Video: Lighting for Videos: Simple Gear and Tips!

I think that with a lot of white room videos you sometimes run the risk of things looking stale or kind of sterile in the shot
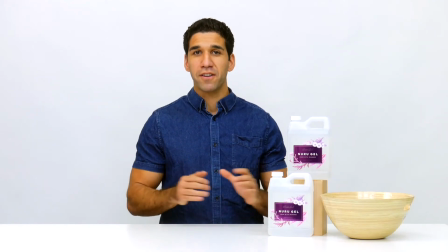(4:07)
but with a proper lighting setup and some know-how and color correction I think you're able to get things to pop really well,
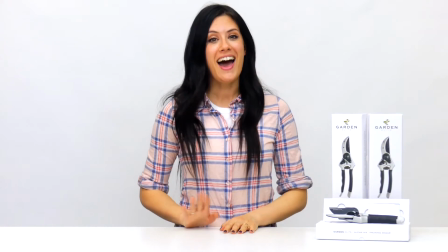(4:12)
including the wardrobe, the actor's skin tone, and most importantly, the client's product that you're showcasing. Now, there are tons of lighting setups out there, a lot of which are more expensive or inexpensive than what we're showcasing here.
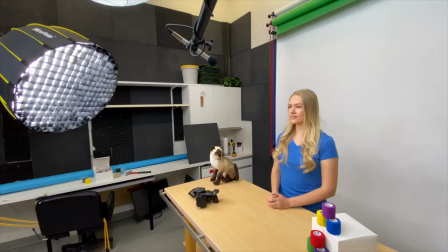(4:23)
However, we wanted to find something, like I mentioned, that's going to cater to our needs and that we can easily use on a weekly basis with minimal or no setup.
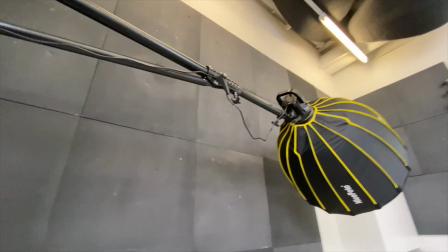(4:31)
I honestly think the coolest thing though about all this is the arm that we picked up in order to mount these lights.
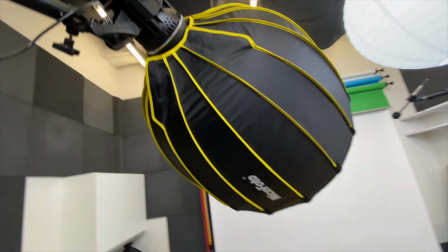(4:36)
I just think that it's so easy to tuck into the corner of your standing set, and then when you need it, you swing it out,
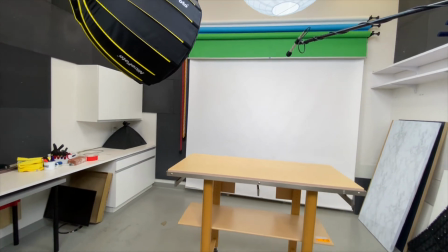(4:41)
Extend it get it where you need with your actor and you're good to roll Basically that has been our goal with most of our sets and our lighting
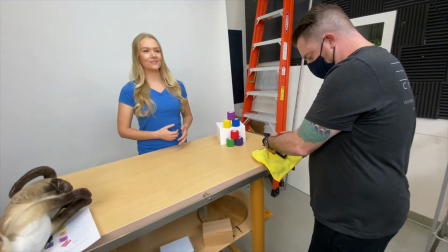(4:46)
options here at the studio It's either portable or it's set up so that we can easily turn it on and get going with very minimal setup time Now all three of those tests actually may have looked pretty similar to you And that's okay because what we're looking for is nuance when you have different pieces of gear that essentially get the same job done You've got to look for what sets them apart from each other I think the nice
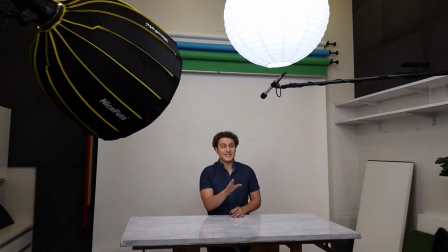(5:05)
photo beauty dish really did the job for me because I've seen the results before like I said with some of the bigger versions of it.
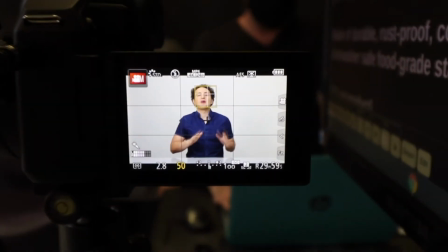(5:10)
But I really like the way it funnels the harsh light and then diffuses it onto the actor's face.
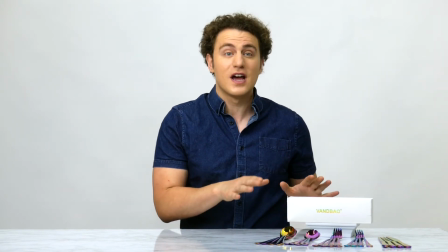(5:15)
And I think personally looking at the test, that's the one that sticks out the most to me. So we're likely going to keep that one up in the white room studio so we can use it on a weekly basis.
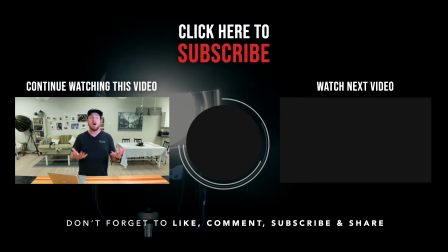(5:23)
Thanks so much for watching everyone. And please, if you have any comments or questions, please leave them in the comments below. We're also going to go ahead and put in the description links to the different products that we are using here at the studio that you've seen in this video.
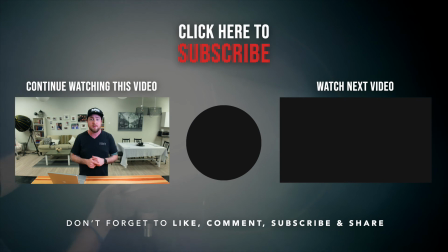(5:34)
So you can check them out and see if they work for you. Thanks so much again. We'll catch you next time